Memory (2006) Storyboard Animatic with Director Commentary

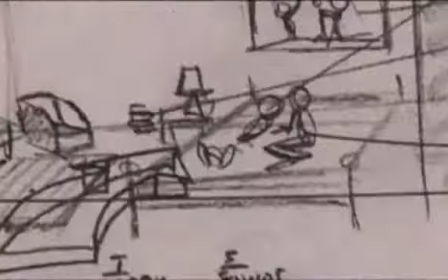53:32 At the time of shooting this, and after viewing the animatic, I knew that I would want lots of cutaways and close-ups, because there's so much information given.
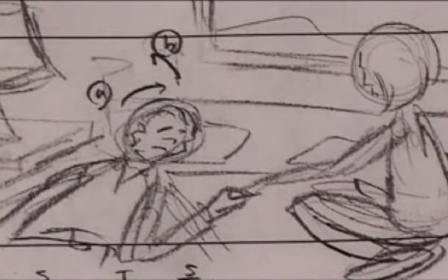53:41 So there's a few different shots here, but ultimately we didn't have enough time. The other thing, it's funny, Billy, I think on that day, had a green towel around his neck, which when you see it blown up on a movie screen looks fine.
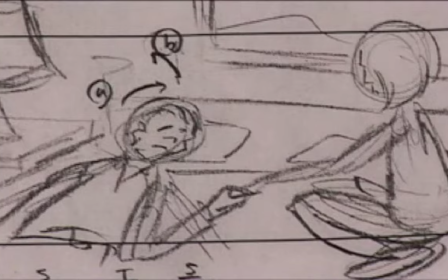53:58 When you see it on the DVD, you almost wonder if it's a snake or something. And it's kind of weird how these little images can be deceiving when you're seeing it on a TV.
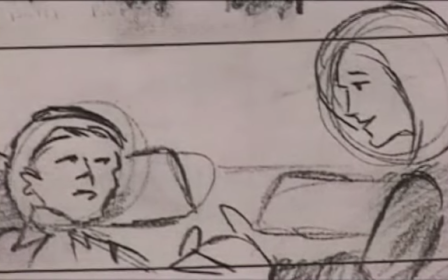54:07 But I lost a lot of these close-ups these different shots,
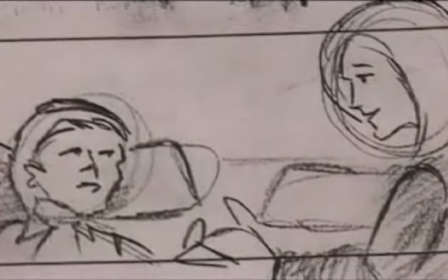54:12 and I knew I wanted again to be even more defined in the shots here and have more shots of their faces, and I just didn't get it on that day.
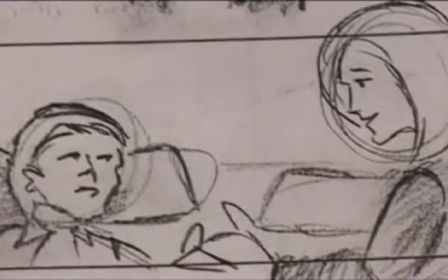54:20 It was one of those days scrambling to meet the end, and had no money to go over.
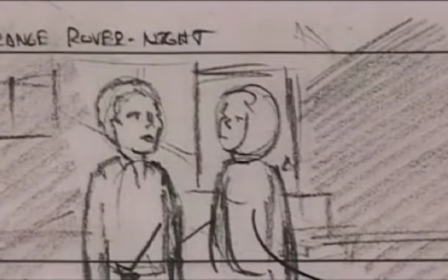54:28 Lost this exterior scene, which was her walking him out of her apartment, which was not necessary.
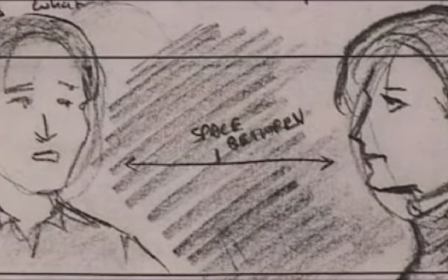54:32 I was trying to drive cinematically the space between them there and really have them sort of far apart.
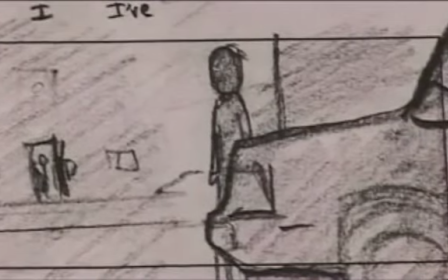54:37 Shoot it with some wide-angle lenses.
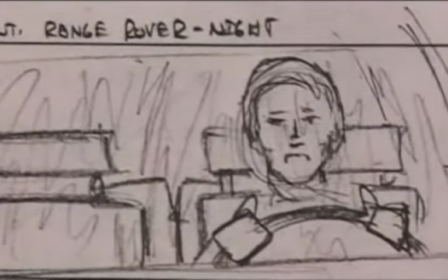54:40 I lost this also, and I took it basically from this next shot, the writing of the notes, which is exactly how I bridge in.
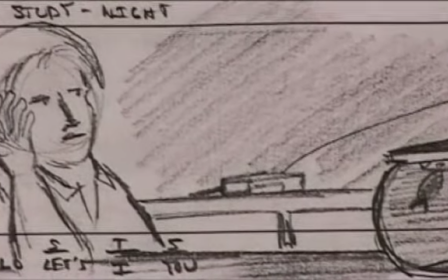54:48 The phone ringing. This is all very, very much the same.
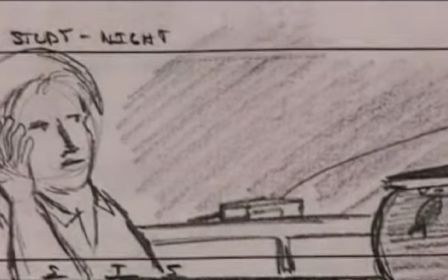54:53 It's interesting. When we shot all these different internet searches, everything in his office, we basically block shot, which can be a little nerve-wracking when you're doing it.
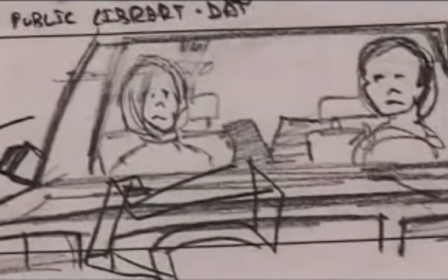55:02 It means that we would light a certain wall and then shoot everything off that angle and maybe dress him out of 4 different costumes.
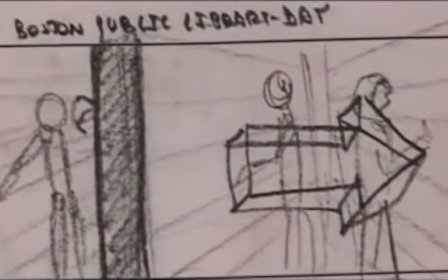55:08 So Billy had to act maybe 4 scenes in one setup and then change setup and do all 4 again.
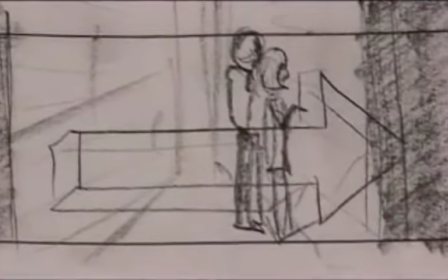55:13 So highly discontinuous. This was going back to the library, the same library.
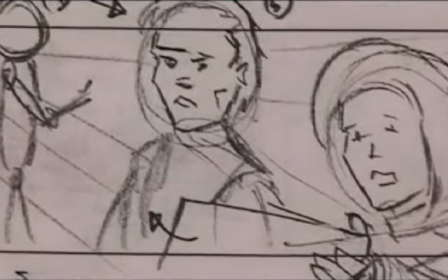55:19 Again, time had changed noticeably as we entered the digital age,
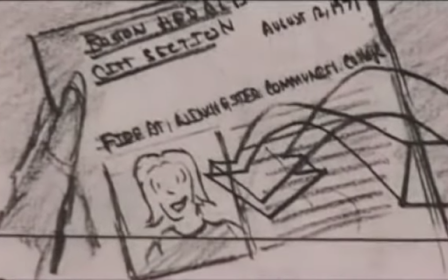55:24 and we just lost all this sort of hard copy stuff and brought it all into the realm of
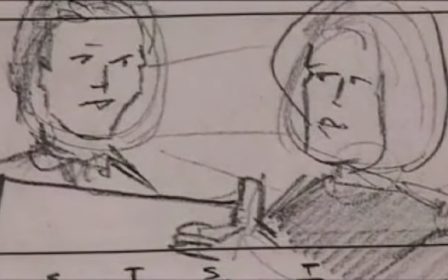55:29 him at his keyboard, just searching for it on a search engine. And but the beats here, the information that we're getting out, are basically exactly the same as we did in those scenes,
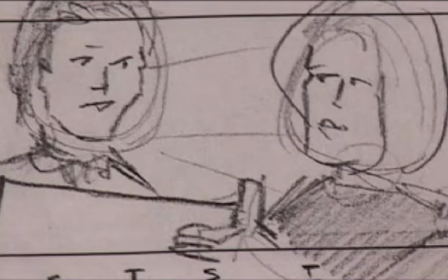55:45 and probably the only addition are the flashbacks. So when I show her face, I flash back.
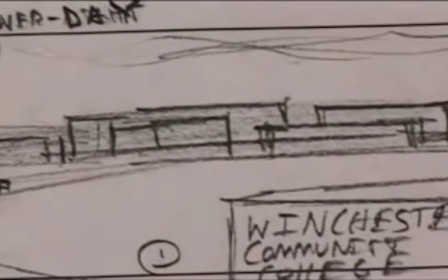55:52 This was the community college, very much how we shot it. The sign to establish where we are.
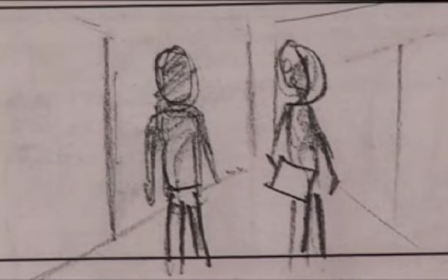55:57 They're going through the changing room.
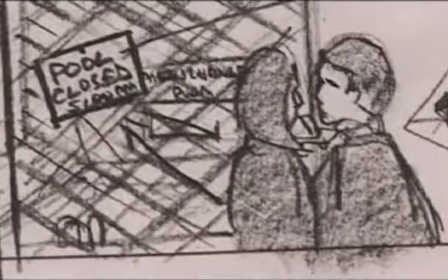55:59 Actually, they're going through a hallway. They go to the pool closed, and abbreviated a little bit of that, but just brought them into the changing room.
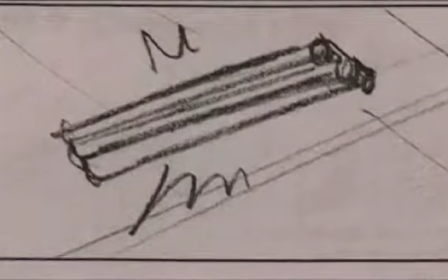56:06 I skipped the bathroom piece. We just didn't have enough time to shoot that bathroom again.
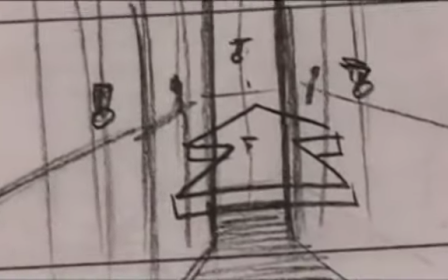56:13 So I bring them right in the changing room, which is the place really of the abduction. And he's looking around.
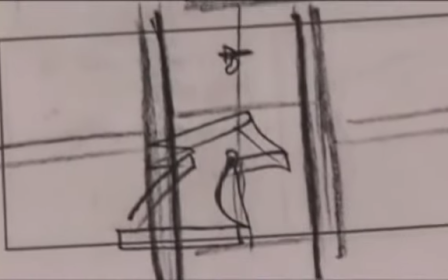56:21 My production designer, we wallpapered the lockers and then stripped the paper.
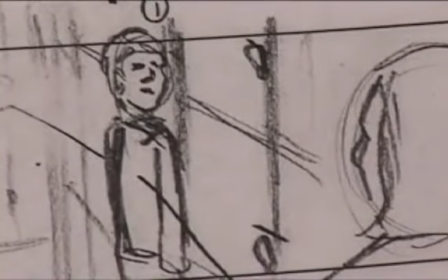56:26 So I think they were different colors, one for 30 years ago and one for now.
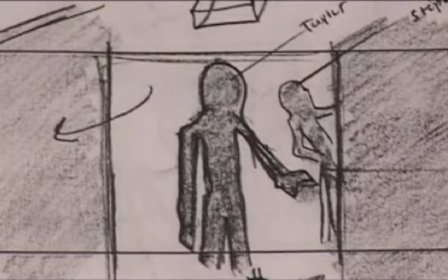56:31 And then this office closet had to be recreated on a soundstage because there had been fire there.
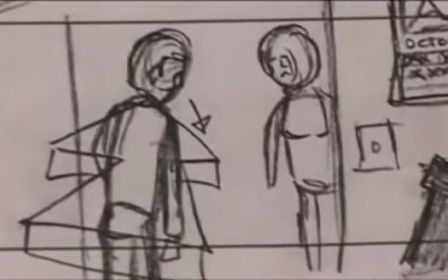56:37 So we built 2 identical ones, one we lit up and one we used for the modern day.
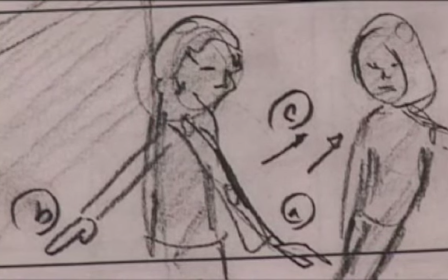56:44 The little girl burning was something that I didn't get as cleanly as I would have liked, and that's because of time. Dealing with little girls on fire, again, eats up a lot of time.
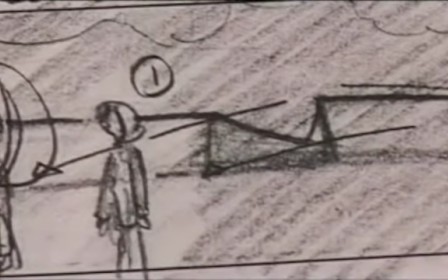56:56 But generally, with the exception of that, it's basically the same. And this was just them talking outside.
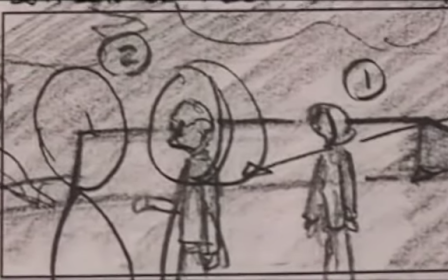57:04 I saw very fall leaves and very dead environment.
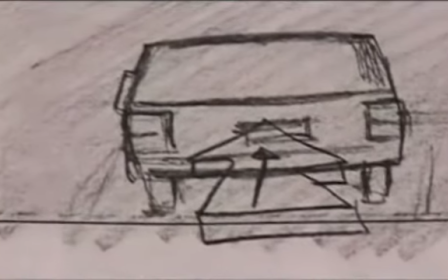57:08 And it's funny, going to Vancouver to cover for Boston, it truly isn't Boston.
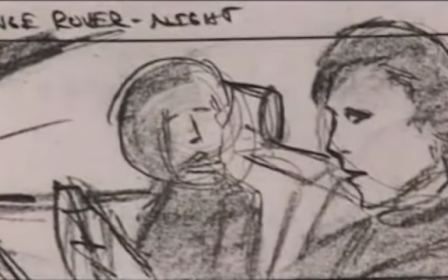57:13 A lot of those ambient shots we did not keep because one place is not another.
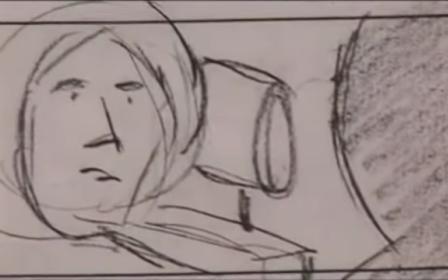57:19 There are intrinsic values to these locations.
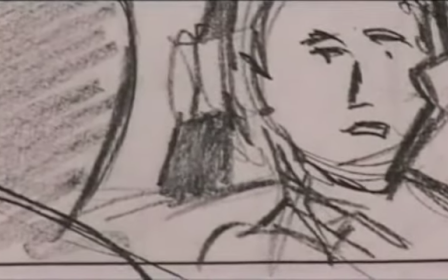57:24 This entire sequence, which is shot pre-planned to shoot in a car, we shot in the Belgian restaurant.
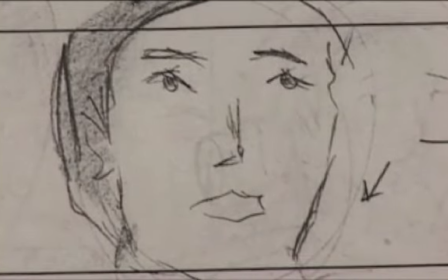57:30 The reason is that when you shoot in a car, it's very costly. You need what's called a process trailer, and we couldn't afford it.
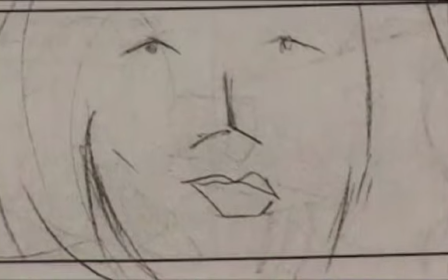57:38 So we brought that into a previous location.